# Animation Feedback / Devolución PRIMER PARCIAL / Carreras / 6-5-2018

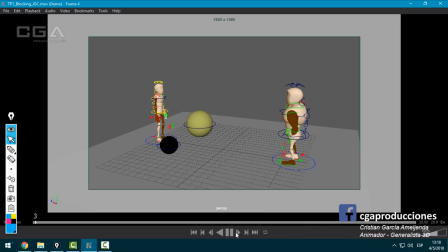[24:48]
Bien, muy bien el blocking, ¿eh? Cumple, está perfecto. Vamos directamente al spline entonces.
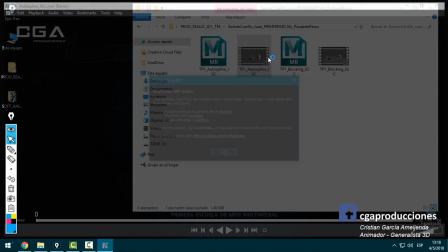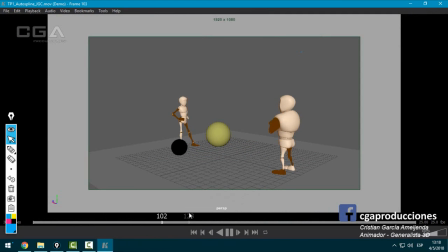Bien, lo que noto es que estoy viendo lo mismo que vi la última vez. No veo las correcciones que te había mencionado aplicadas, ¿sí?
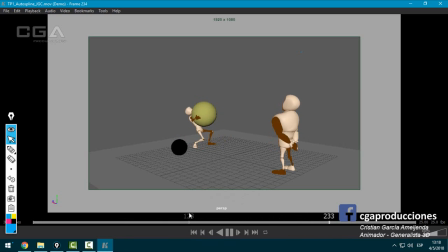[25:16]
Entonces, como que no tengo mucho más para agregar, más de lo que comenté la otra vez, que era principalmente la caminata esta, que no estaba buena, que no definía el personaje para nada. Era como, bueno, lo tengo que desplazar de A a B y aplico las poses clásicas de caminata que conozco,
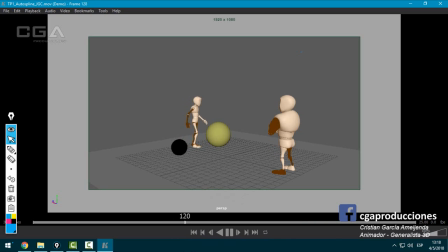[25:32]
y en realidad habría que darle un poco más de acting, laburar con el tema de los arcos,
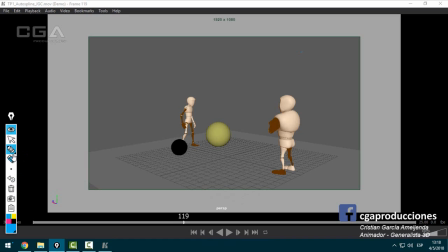[25:38]
¿sí? Porque los arcos no solamente son la línea de acción de pose del personaje, sino también con la caminata. O sea, si el personaje va a ir de acá a acá, tenés dos maneras: hacerlo así,
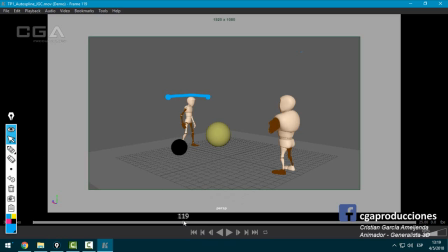[25:49]
como hiciste vos, que es como el tipo se desplaza prácticamente, fíjate, de forma lineal.
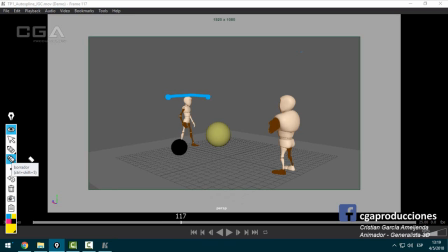[25:53]
O si querés hacerlo un poco más cartoon, que puede hacer un arco, ¿sí? Como me agacho y subo. Entonces, anticipa, esta es la pose 1, el anticipo, ¿sí? Anticipo y la pose 2. Entonces el intermedio también sirve como una anticipación a que después se va a parar.
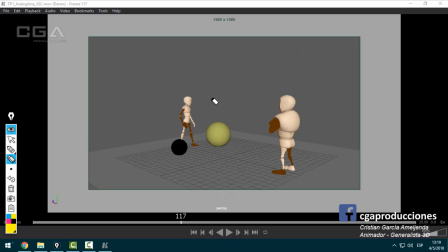[26:13]
Eso sumaría un montón y lo resolvés en tres poses, ¿sí? Uno, dos, tres. Y de hecho, no diría que sea un fotograma atrás del otro, pero bastante rápido, tipo Gumball. ¿Viste el maravilloso mundo de Gumball? Una cosa así. Seguimos.
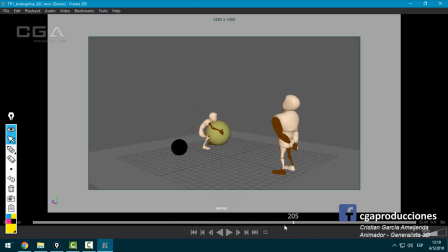[26:30]
Bueno, eso ya lo hablamos ahí. Lo que te había mencionado también era que estaba raro acá que acariciaba la pelota y no la levantaba. Acá la pelota como que está bien, no es el pecho que lo levanta, está bien. Bien, y acá
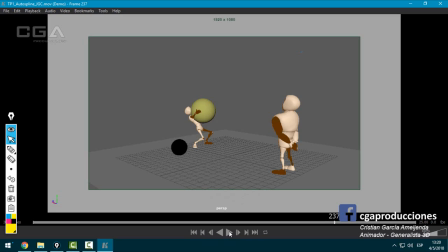[26:47]
como que la animación termina y el personaje se transforma en un pedazo de cartón que cae y queda ahí, ¿sí?
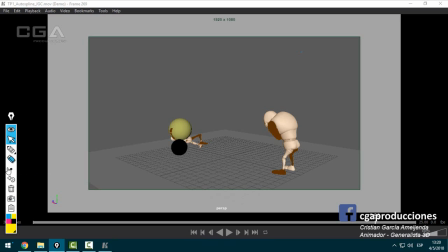[26:53]
Me acuerdo que lo que te había dicho era estirar el brazo, que caiga después el brazo. También te había hablado el grandote, me acuerdo.
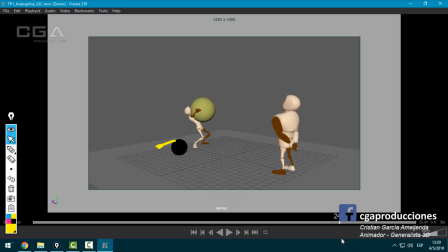[27:10]
Seguramente te dije, o te estoy diciendo ahora, bueno, que faltaría también un poco de rebote al cuerpo cuando cae, queda como todo en el lugar. Lo único que se mueve es la manito atrás, pero se ven un par de píxeles nomás. Y respecto al grandote, veo varias cosas. Una, no sé si las había notado la otra vez, pero bueno, esta es una de las cosas que hay que mirar.
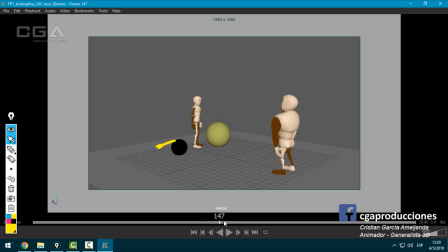[27:30]
Cuando uno dice terminé de animar, bueno, hay que mirar estas cosas. Por ejemplo, las colisiones, ¿sí? Acá ambos brazos están atravesando al personaje. ¿Y esto por qué es? Pues probablemente pasaste de blocking a spline y no pensaste en intermediar.
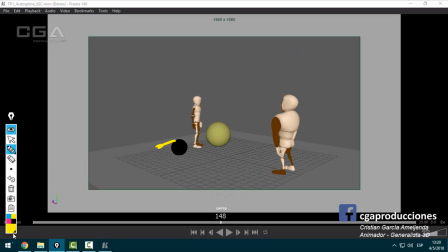[27:43]
¿Cómo se soluciona esto? Muy fácil, agregas un keyframe, solamente un keyframe, del brazo este, que en vez de que esté acá, decís, bueno, este brazo en el momento este va a pasar por acá, ¿sí? Y automáticamente, en el momento que gira, se corrige eso.
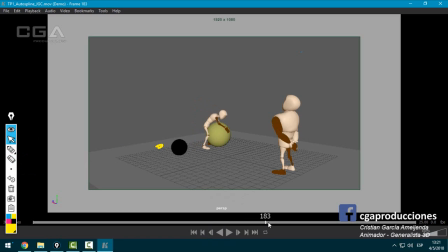[28:00]
¿Qué más? ¿Qué más? Bien, ahí sí, otra vez la colisión de la mano, fíjate cómo pasa una por encima de la otra. Está muy bien que le diste metabolismo al personaje, que se mueve siempre en el mismo lugar, eso está bueno.
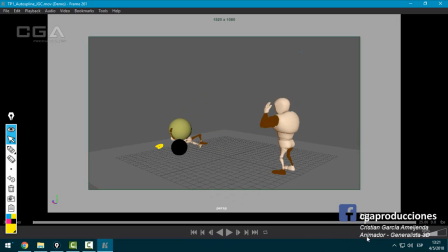[28:19]
Que me acuerdo que te lo había dicho, que estaba muy bien, que acá también cuando bajaba cabeza, bajaba torso, ¿sí? O sea, está bien aplicado eso. Ojo nomás acá, que está moviendo solo la cabeza y en realidad debería seguir moviéndose todo un poquito el personaje.
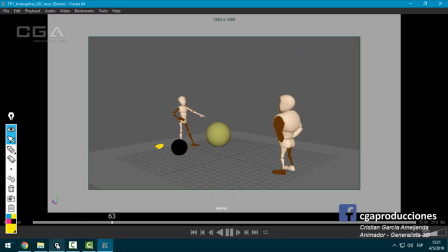Esta pose también es rara del cuello, ¿sí? Que se tire para atrás así, es como un poco forzada, difícil de hacer, pero va a ser, voy a saber que es complicado, y se está atravesando un poquito la pera al pecho.
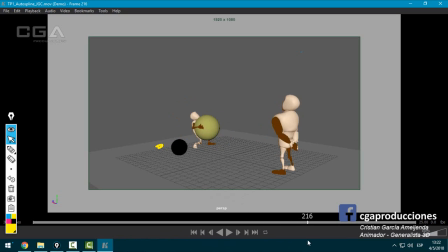[28:58]
Bien, eso, ¿sí? Creo que lo principal es que veo muchas cosas que me parece que había mencionado y no están aplicadas. Lo que más me llama la atención, falta pulir bastante acá. Momentos de animación, dijiste, bueno, ya está, se cayó y quedó ahí. Falta pulir eso, animar todo lo que es la caída del personaje. Falta pulir el tema de las colisiones, muy importante.
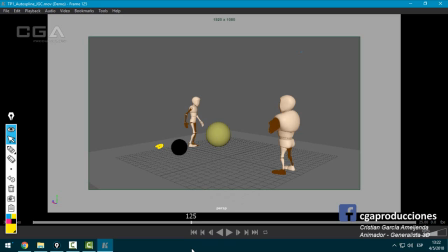[29:17]
Eso te pueden desaprobar una toma solamente por eso. Si decís, uy, la puta madre, me olvidé de esto. Importante. Las poses están muy bien y la caminata. La caminata molesta mucho porque no representa para nada al personaje y a la estética que me venís planteando durante toda la toma.
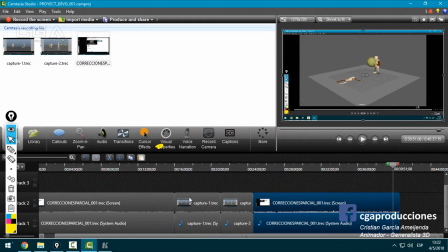[29:33]
Eso, ¿sí? Bueno, vamos con Godlier.
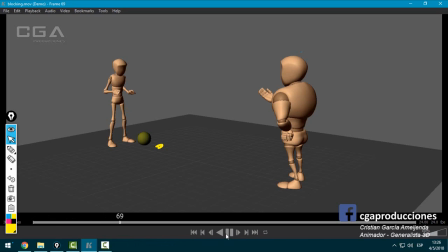Bien, el locking está muy bien. Perfecto. Bien, el locking funciona.
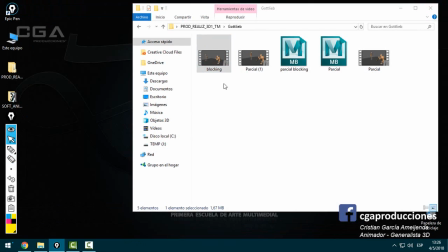[29:54]
Vamos a ver el spline, que es lo más importante.
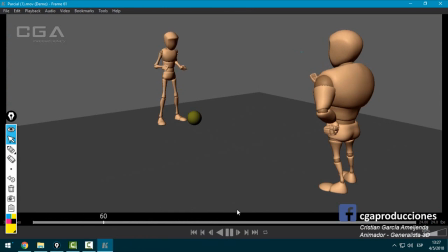[30:01]
Digo lo más importante porque ya vi bastante de lo tuyo.
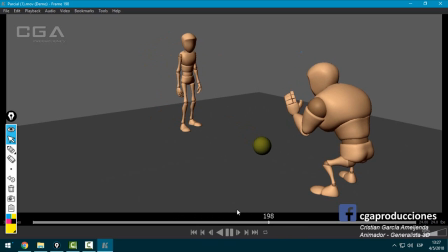bien, veo algunas cosas que mejoraron bastante. Bien, algo que me sigue molestando es esto, es como esta pose,
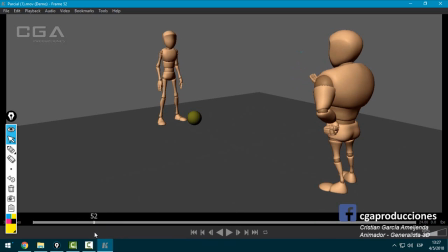[30:20]
es como voy a anticipar que voy a agarrar la pelota, pero espectador, asegúrate que lo estoy haciendo. Es raro, es como que demasiado obvio, ¿sí? Más corta la anticipación es ir al Graph Editor y bajar un poco para que los brazos queden un toque más abajo.
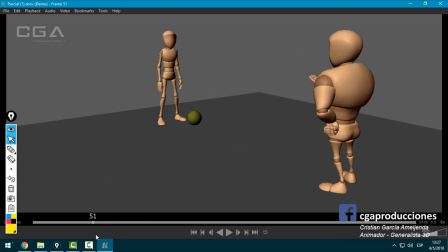[30:36]
Es esto, ¿sí? Fíjate, raro, se mueven demasiado los brazos y el resto del cuerpo quieto. Es como, aparte son robots, brazos, piernas, y ahora agarro, ¿sí?
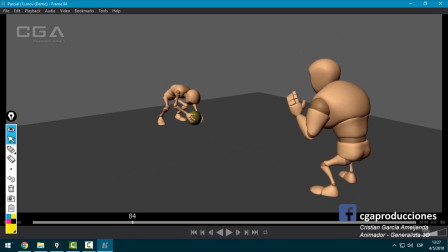[30:46]
Y es un poco más esto que hiciste acá, esto, ¿sí? De mover todo.
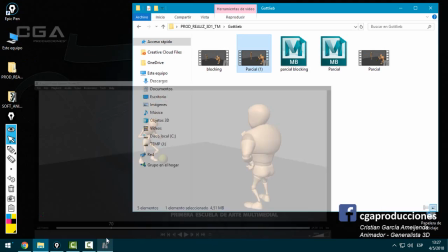[30:52]
Fíjate, acá lo lograste bien, y eso da naturalidad. Esto queda como, ¿sí?
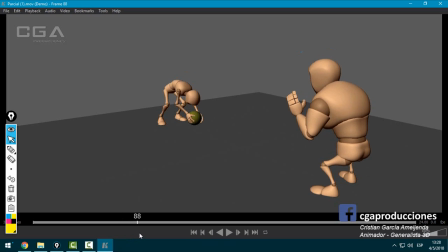[31:00]
Como si fuese un robot. No es la idea, esta es la idea, muy bien. Acá me sigue haciendo ruido que falte un arco, me hace mucho ruido esto, ¿sí? Si es algo pesado, esto me hace ruido.
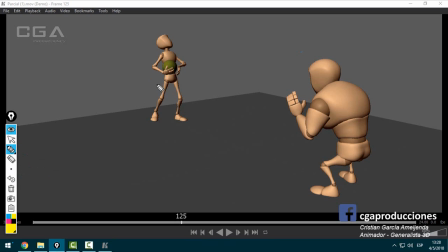[31:15]
Más allá de la cuestión física, me hace ruido por la pose. Es una pose incómoda esta. Si vos me planteabas la pelota, ya te voy a hacer lo mismo.
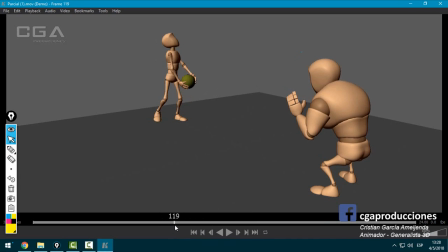[31:23]
Me parece que esto ya lo hice. Y tengo un déjà vu, pero lo voy a volver a hacer. Tenemos pose A. Me lo vas a tener que bancar a hacer de vuelta.
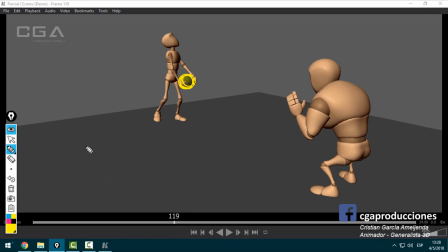[31:32]
Pose A. Pose B. ¿Sí? ¿Y qué pasa?
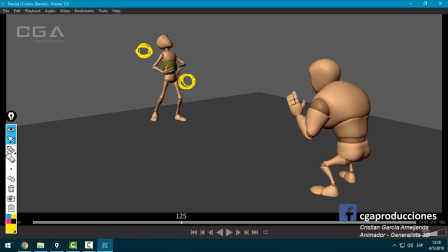[31:40]
En el medio me está diciendo, ok, ese es el intermedio. Y hay un principio de animación que se llama arcos, ¿sí?
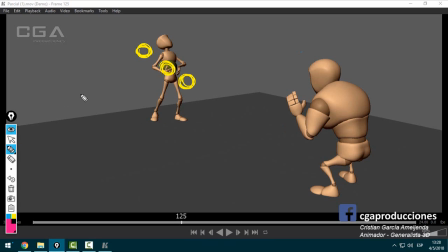[31:47]
Que plantea básicamente que todo en la realidad se mueve a partir de arcos. Los seres humanos, al menos que seamos robots, nos movemos a partir de arcos. No solamente arco en lo que se refiere a línea de acción, que ya lo estuvimos trabajando, sino también en movimiento de objetos.
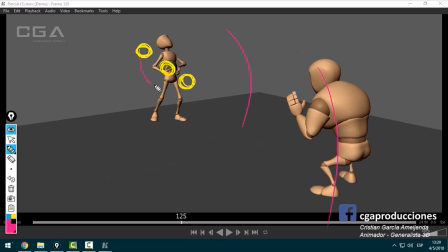[32:02]
Esto significa que la pelota, en realidad, si vos vas a interpolar estas dos poses, debería ser esta, y la pose que falta es esta. Esa pose automáticamente te mejora todo, te mejora la línea de acción en el personaje, no te genera esta pose incómoda, ¿sí?
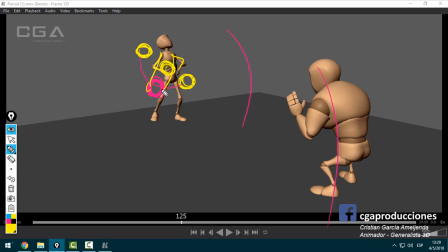[32:17]
Te va a permitir que los brazos se estiren ahí y agarren, te va a permitir curvar, te va a permitir quizás curvarlo al personaje ahí, ¿sí?
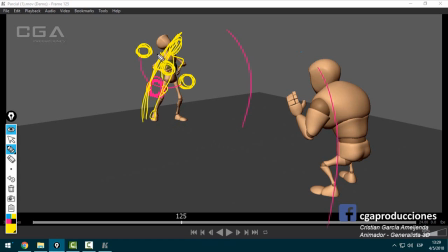[32:33]
Y fíjate, lográs una línea de acción mucho más interesante que esto que tenés ahora, donde la línea de acción se rompe bastante. Fíjate, vos tenés esto acá, esto ahí, este pie por acá, este otro acá, ¿sí?
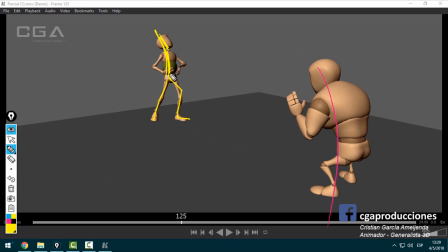[32:48]
Le falta un poco de rotar el pecho, en este caso sería algo así. Pero estaríamos rompiendo la física de la pelota.
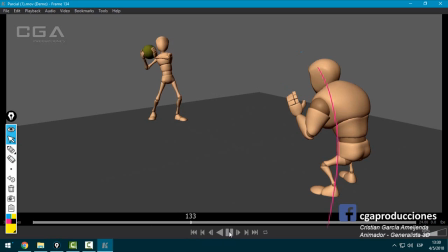[32:56]
Entonces, fundamental para mí el arco a la hora de levantar la pelota, no lo veo corregido eso. Bien, cuando lanza, está bien, puede lanzar hacia adelante, es una licencia válida. La pelota está muy bien.